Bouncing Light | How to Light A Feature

What's up people? So today we're gonna talk about bouncing light. How to utilize bouncing and how to utilize it. So today we're gonna look at a couple different lighting setups from a indie horror movie that I just shot called Followers. It was a sequel to the first movie that we shot like a year and a half ago called Follower. I was the DP and gaffer for this movie. So let's take a look at a couple of different lighting setups that I used in this film that you can do as well, where all I did was bounce the light. Take a hard light source and bounce it off a wall or bounce it off a table or a floor or a ceiling or anything. Okay, so let's talk about the first setup right here. Yeah, so let's start with this one.
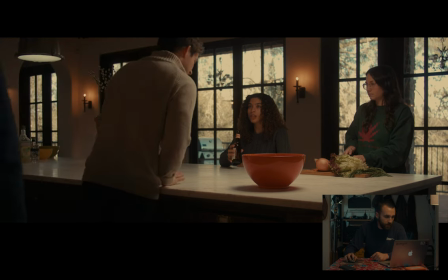[0:53]
In this scene, all I was doing was literally, we had a,
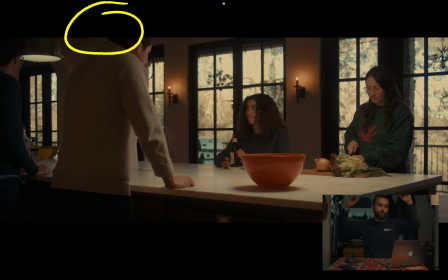[0:57]
we turned on like a bunch of practicals, turned off the overhead little cup lights that were on the ceiling.
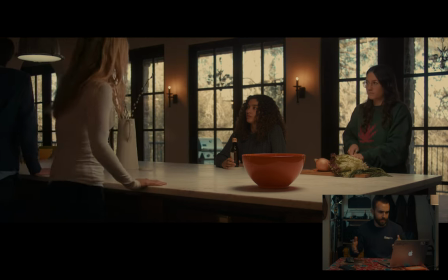[1:03]
So this is a scene of all the characters prepping dinner and like drinking pumpkin beers around a way too expensive kitchen island. A ungodly priced kitchen island. Unbelievably expensive kitchen island. More expensive than the budget of the movie.
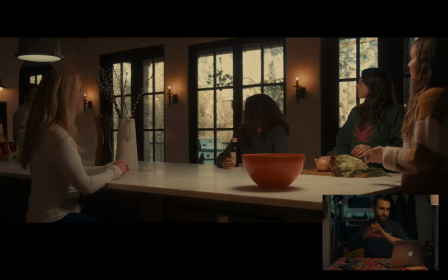[1:26]
All we were doing was we had the practicals on the walls turned on, like these fake candles on the wall.
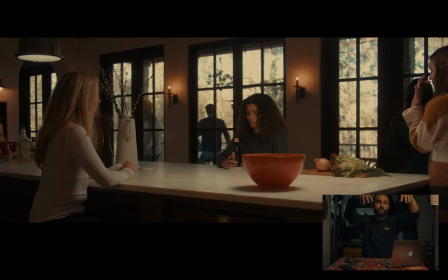[1:34]
And then the kitchen island itself had these two, these really nice lighting fixtures that actually had these like frosted layers of diffusion.
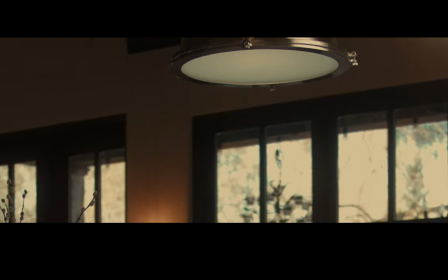[1:42]
These plastic pieces that diffuse the actual bulb inside the fixture that looked really nice. So all I did for this was boomed over the 300X and put a lantern softbox on it, put a skirt around the lantern, focused it one beam going down right above the bowl.
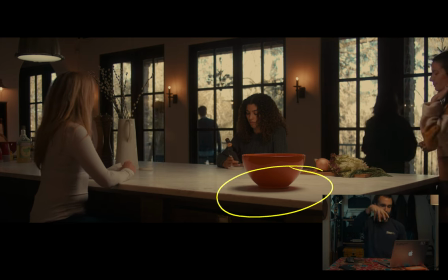[2:00]
And you can kind of see the shadow of the bowl. So you can kind of get a sense of where that the 300X was.
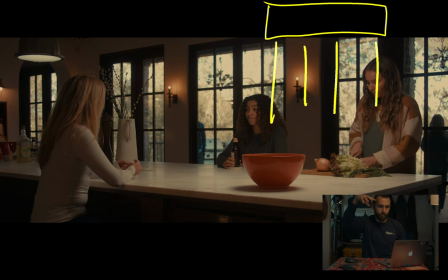[2:07]
It was like slightly closer to Riley and Sam and more centered on the table to mimic that overhead lighting fixture. And I just matched the color temperature to the lighting fixture itself at
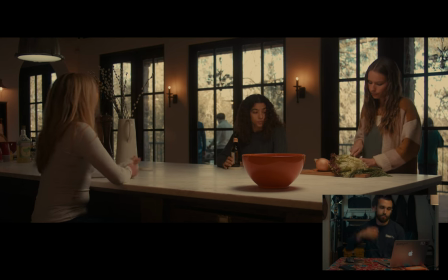[2:19]
5600 Kelvin and just blasted it down to the table.
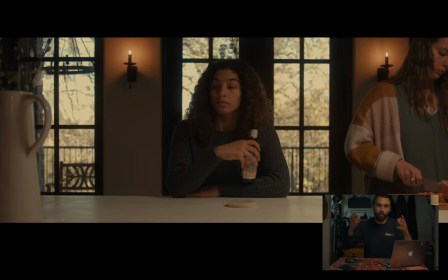[2:24]
And then that table then bounced, it was a white marble table that bounced the light back up to them and gave them this really nice soft kind of glow. Yeah, and that was it. And it was literally just bouncing that light. I was just trying to mimic the practical. Yeah, but that's it for that one. That's literally all we did. There was nothing else to that besides that one light. Okay, let's look at this bedroom scene.
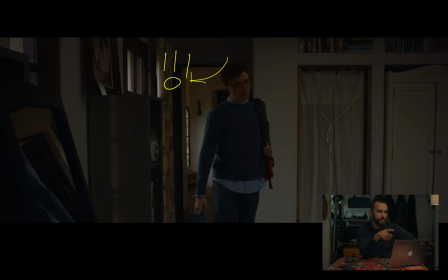[2:47]
So for this there was a light outside the hallway Lighting him up in the hallway that was I think bouncing off of the ceiling as he comes in He drops the bag looks out the window and that was just the natural light coming through the window lighting his face And then as he
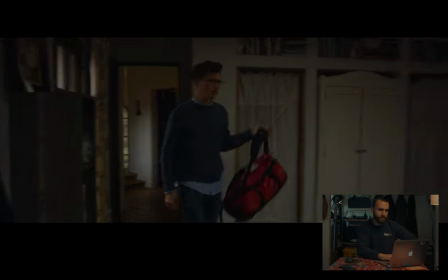[3:02]
walks through we were losing him and it was super dark right here in this section
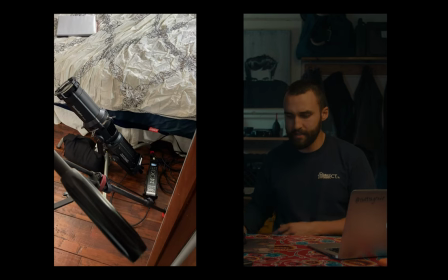[3:07]
all I did was I put a 300x on a turtle base junior receiver
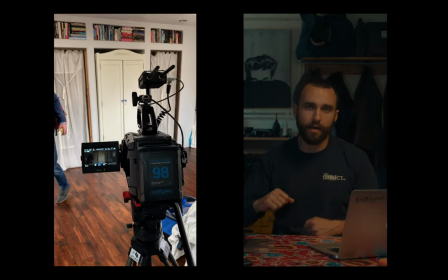[3:12]
stand put the 300X on a spotlight mount and then just
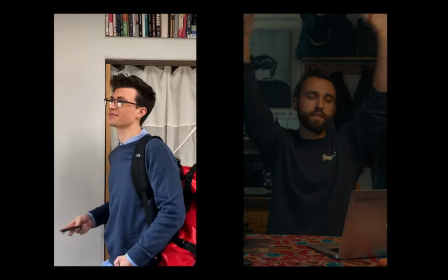[3:17]
shot the spotlight up to the ceiling and had it bounce back,
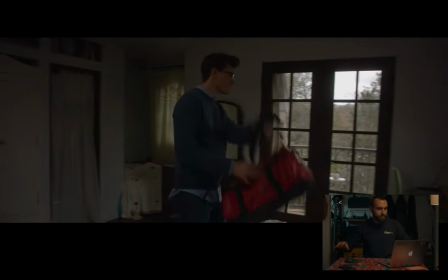[3:22]
hitting the wall, hitting him and bringing up the levels on Jackson himself.
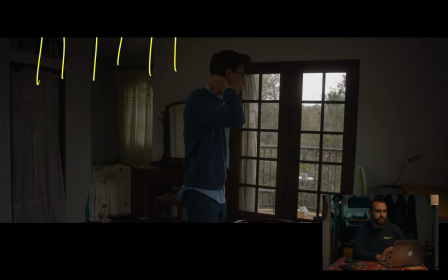[3:26]
Otherwise he would've just been completely dark, but it's still really moody and it is still pretty dark, but without it, it just would've been fucking nothing. You couldn't see anything because without light, you can't film it. Moving on. So this is Jackson. He comes down the hallway.
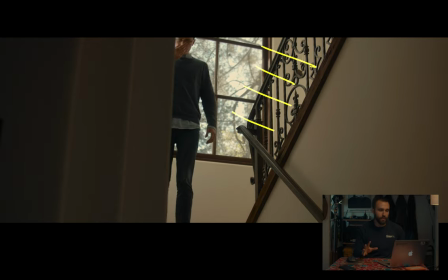[3:40]
There's all this light blasting through the window And he walks down the stairs,
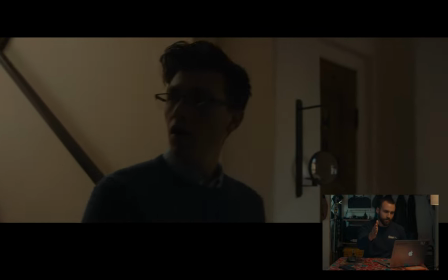[3:44]
lands, super dark, looks over to the gun room, and walks inside.
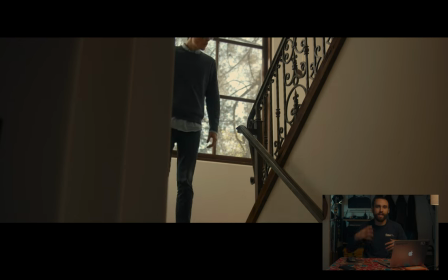[3:49]
And he walks inside. When he got down to the hallway, he was so silhouetted and so shadowy.
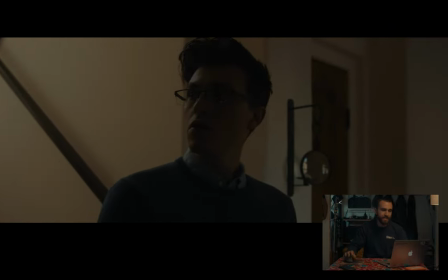[3:56]
But you can still see, when he lands, you can still see that light coming off from where that window was. But you couldn't with no lights on.